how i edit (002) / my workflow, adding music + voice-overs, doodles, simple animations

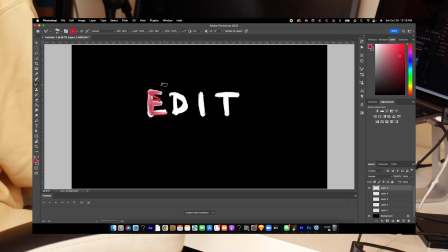[12:34]
I start by writing out a word or phrase that I want to fly in or out and then I make a new layer to redraw the same word, trying to create relatively similar strokes and each time making it in a new layer. You can also use these redrawn layers to create a kind of squiggly back and forth animation like this one.
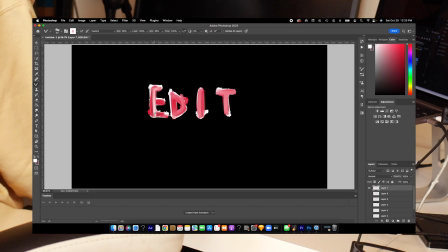[12:54]
But to create the flyout we're going to draw a few more frames before we animate. I continue to create new layers to draw what will be the next frame of the animation using the layer beneath as reference.
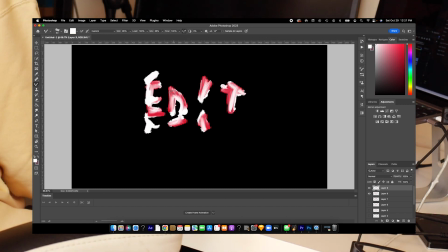[13:06]
Each layer I draw the letters pulled further apart and messier so it's kind of like they're being torn away.
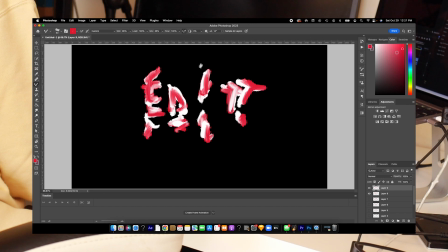[13:12]
I know it's kind of hard to see but I'm hiding the layer two below so that I can just see the layer I'm on and the layer immediately under it and then drawing with the white and red paint extended a little bit further out each time.
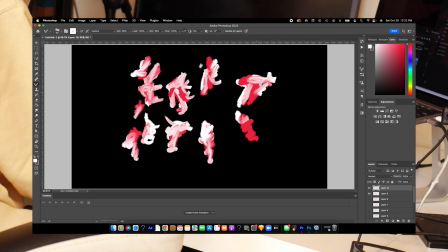[13:25]
As you can see I start getting more and more illegible and squibblier and start adding these little loose pieces around layer 9 or 10.
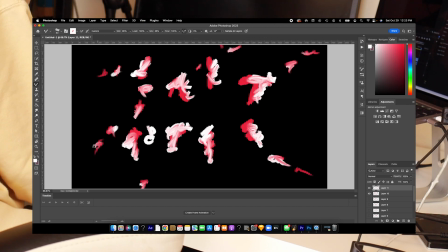[13:33]
The more layers you add and the more similar each layer is to the one before it, the smoother your animation will be.
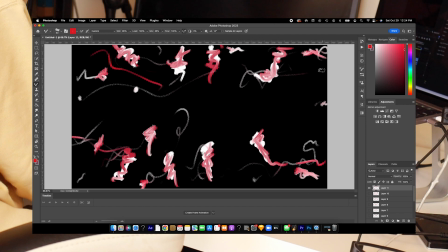[13:39]
Here I'm going back through and adding some wispy lines to the previous layers because I wanted to create a little more motion.
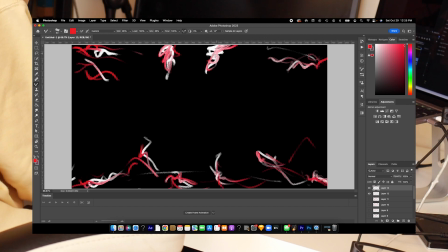[13:46]
The final few layers are basically just a few tiny wisps on the very outer edges.
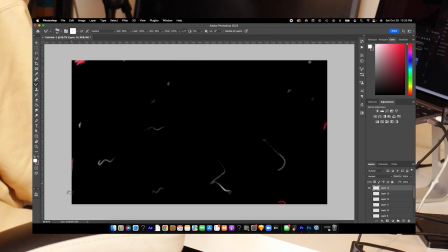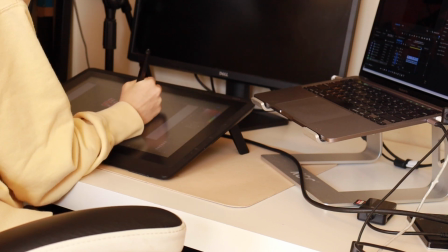[13:57]
So once you've drawn all your frames you can either animate them right in photoshop or import the photoshop files into your premiere project and animate them there.
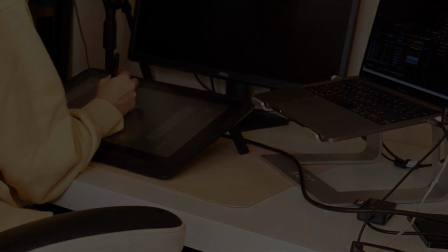[14:07]
Animating in photoshop is really convenient but there are a few advantages to doing it in premiere that i'll get into later.
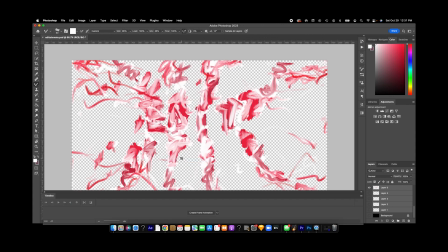[14:13]
To animate in photoshop open up the timeline through the window drop down and select Create Frame Animation.
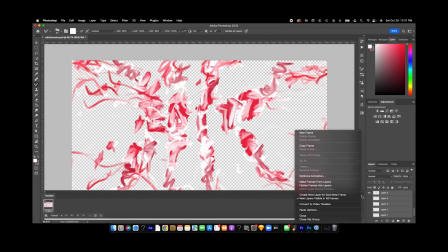[14:20]
There's a little menu button on the upper right side of the timeline where you can select Make Frames from Layers.
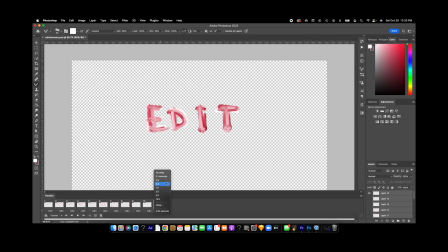[14:27]
This will automatically put your layers into the timeline and you'll be able to set the duration for each frame by option clicking it in the timeline or select all of the frames and option click to set the duration for each one.
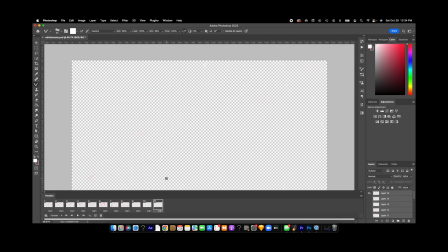[14:40]
Press the space bar to play your animation. You can export this animation by going to File, Export, Render Video,
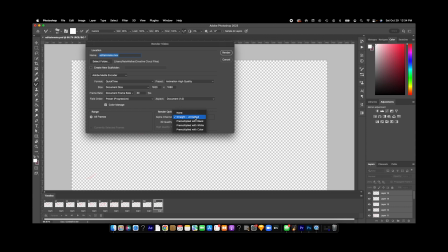[14:48]
and if you want to keep the transparent background, make sure that the alpha channel under Render Options is set to straight unmatted.
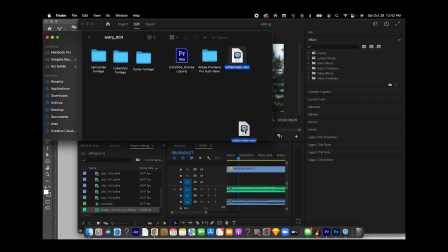[14:56]
Once it exports, you can add it into your project and overlay it on anything you want.
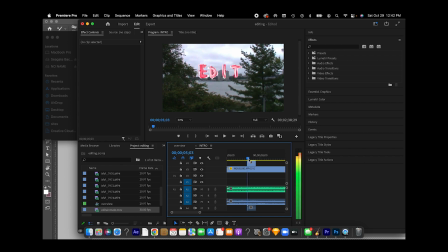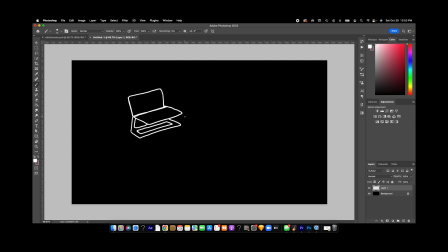[15:10]
I also do drawings in Photoshop, again creating new layers and tracing over the previous ones to create what will become frames and making subtle changes like either changing the color or making slight movements. For For this one, I'm going to show you how I animate it in Premiere instead of Photoshop.
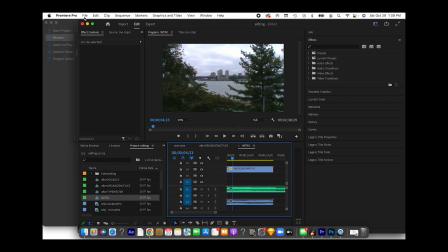[15:31]
So once I'm happy with my frames, I'll open up my Premiere project and go to File, Import, find the PSD file, and then it's important to import as individual layers.
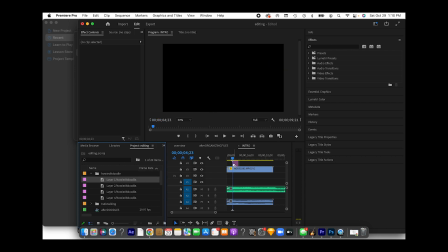[15:43]
Make sure you select all of the layers that you want for the animation. Then you can drag them over whatever footage you want and set the duration for each.
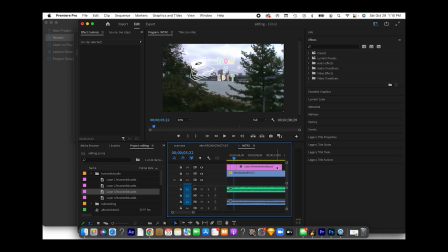Once you have it how you'd like, you can select all the layers that are now frames in your animation and right-click to nest them as their own sequence.
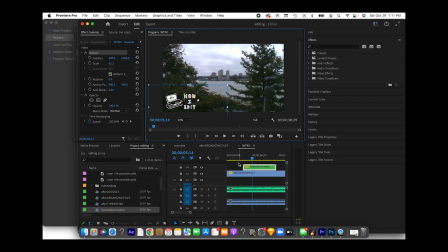[16:09]
Then you'll be able to move and adjust the nested sequence and all the frames will receive the same adjustments.
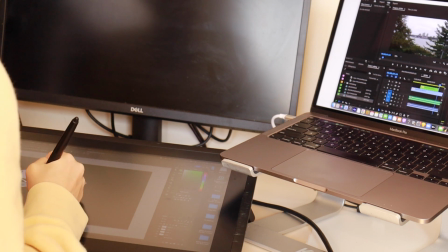[16:15]
What I like about doing this, as opposed to animating in Photoshop and exporting it,
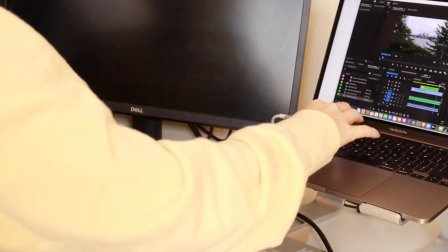[16:20]
is that you can still go into Photoshop and make adjustments to the layers, and once you save in Photoshop,
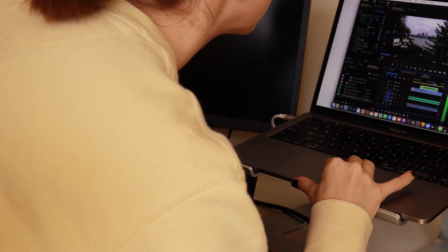[16:26]
the files will be updated in your Premiere project.
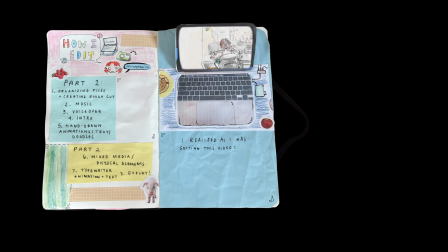[16:34]
I realized as I was editing this video that I would need to split it up into two parts. It's a lot of information to take in at once.